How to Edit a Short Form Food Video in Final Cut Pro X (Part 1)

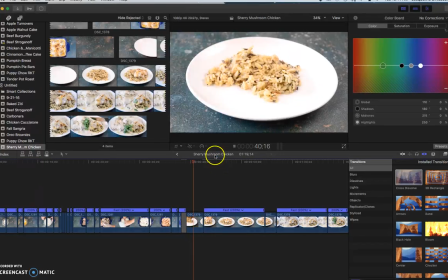(12:28)
See, I just kind of blended into the other. My computer kind of lagged out there, so that's why it did that. But you see how even in that clip there was kind of some downtime, so I'll probably go back and I'll cut that out as well.
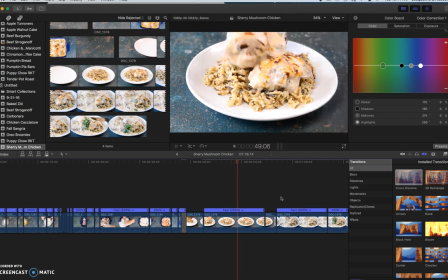(12:46)
Like all this time when literally nothing's happening, people will find that boring. So all of this time I'll go back and cut out even more.
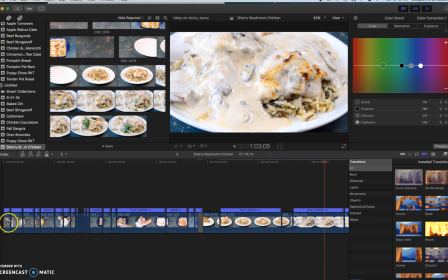(13:01)
And so that's how you add the transitions. So I kind of do that in any time where like I think here, let me see what I just did there. Sorry.
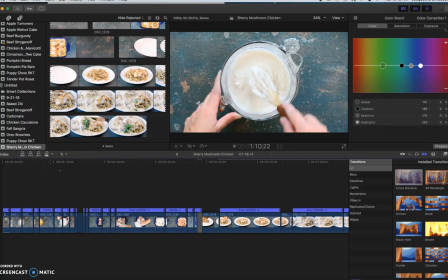(13:22)
My whole computer's frozen. Here we go.
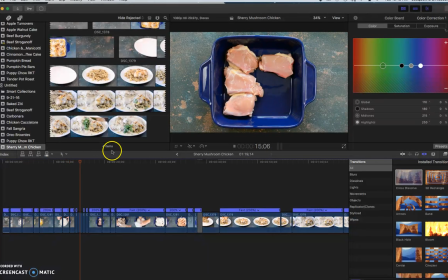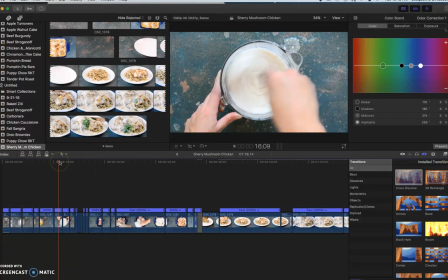I need to close Lightroom.
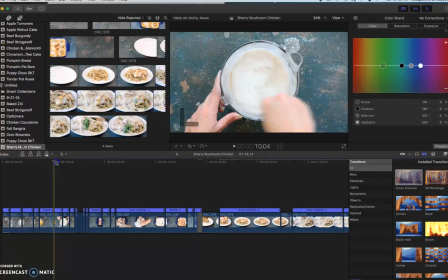(13:47)
Okay. So from here where I start whisking, and then I cut out all the time when I was whisking because it's just kind of downtime, this is a good place to add a cross dissolve,
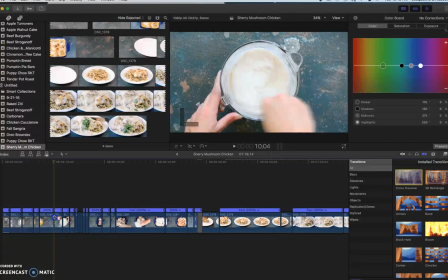(14:01)
because then it will, since everything is in the same place, it will just kind of fade into the finished whisking mixture.
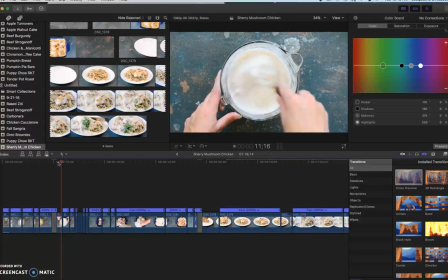(14:18)
See, it just kind of faded in the same point. So that's good.
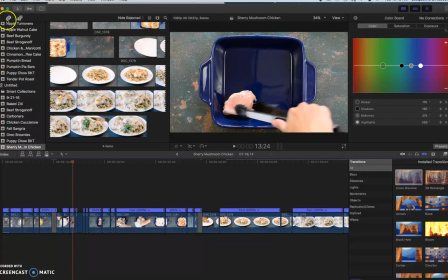(14:24)
And then just real quickly, so if you come up here, it's going to pull up music from iTunes.
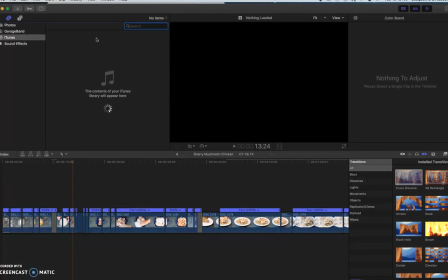(14:32)
So if you download music from like Ben Sound or Realty Music or something like that, you can go and search for it there, and then you just drag it into your timeline. And then here is where you can do different titles.
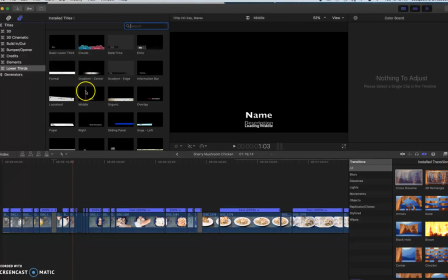(14:48)
So there's lots of different titles that you can add into it, and once you do that, you can change the font and all of that over here.